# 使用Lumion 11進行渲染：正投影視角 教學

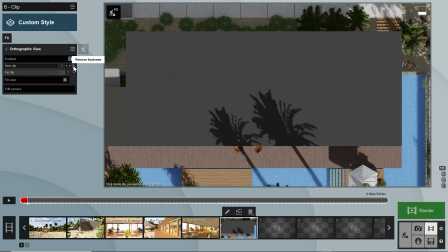4:16 Move to the desired position for the first frame and then set the first near clip keyframe position. Move to the second position, for example at 2 seconds, and set the second near clip keyframe position.
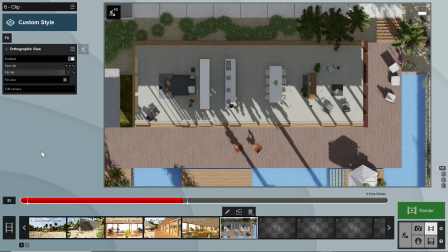4:30 Now we have a nice clipping animation through the roof. Of course, for buildings with multiple floors,
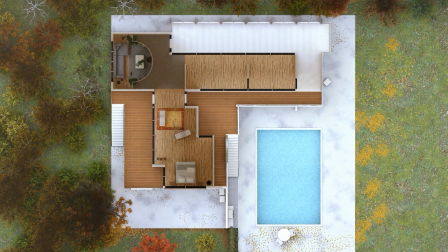4:37 this type of animation is even more useful as it allows you to show the layout of each of the floors one at a time. As you've probably already guessed, we can also use the orthographic effect in combination with a moving camera.
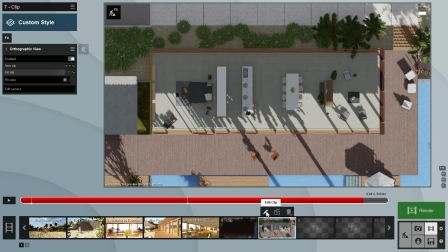4:52 Let's see how it's done. We'll enter the clip editor again, move the camera to the left, and add another 2 snapshots.
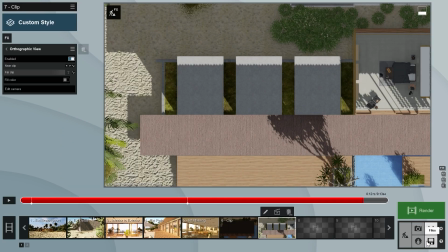5:00 Since keyframes in Lumion are always relative to the clip length,
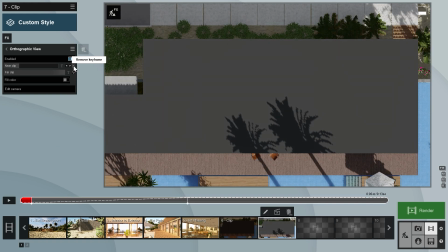5:05 and we increase this, the keyframe has shifted from 2 seconds to about 6 seconds.
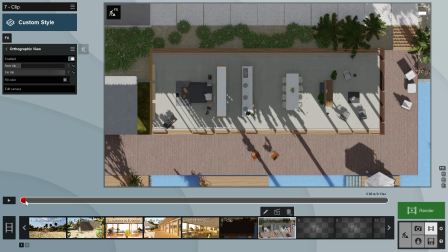5:12 We need to delete it and set it again at 2 seconds.
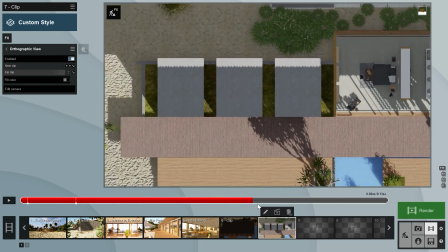5:20 To also cut through these lower roofs, add another near clip keyframe here
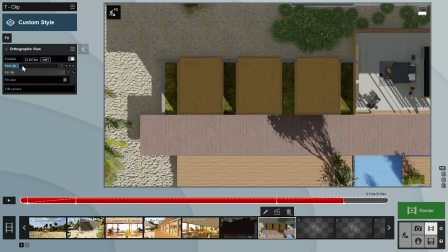5:26 and here, and set the near clip distance of the last one to a position just below the roof.
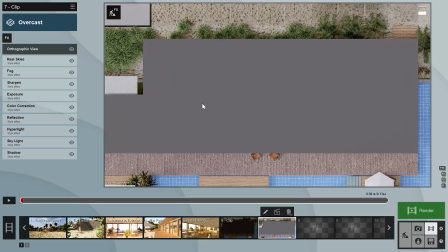5:33 Now, let's add the same effects we used for the static image and render the clip.
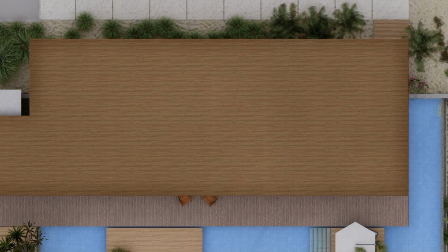5:38 It's as simple as that.
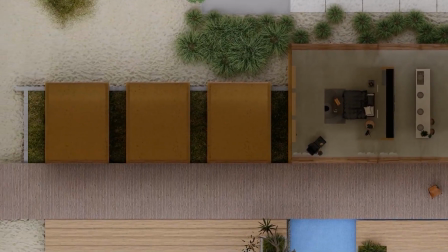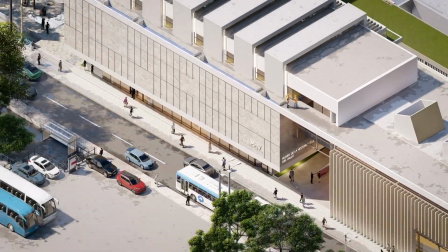5:46 Here's some other examples of orthographic renders.
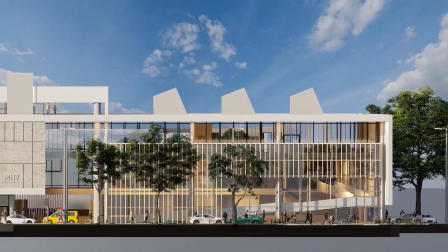5:49 As you can see, you can add other movie effects, such as moving cars and people, which brings even more life to your presentation.
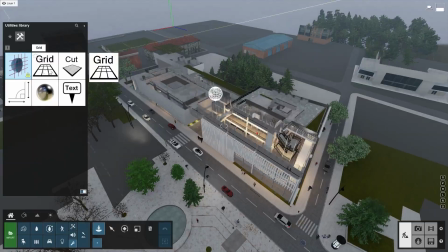5:57 To create an axonometric projection, you can add a clip plane object into your scene and animate it with the move effect.
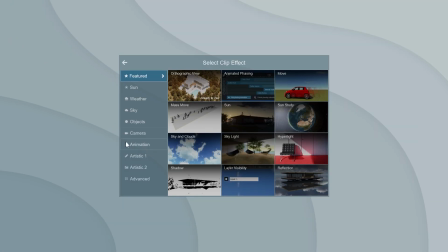6:05 While in this camera angle, we can move the clip plane down to slowly slice through the design.
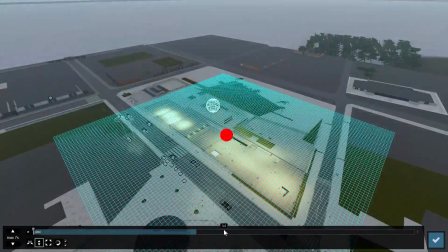6:11 This allows us to appreciate the elevation of each floor while seeing multiple sides.
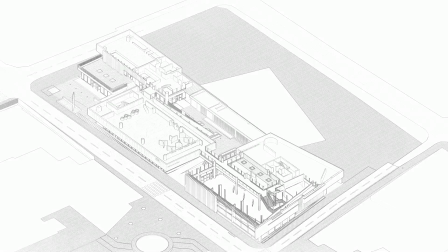6:17 I use the sketch effect here to keep things simple and focused on our design shape. That wraps up this tutorial on Lumion 11's awesome new orthographic feature. I hope you like it and have a ton of fun using it on your own projects. Hit that subscribe button to make sure you don't miss another one of our tutorials, and I'll see you in the next one.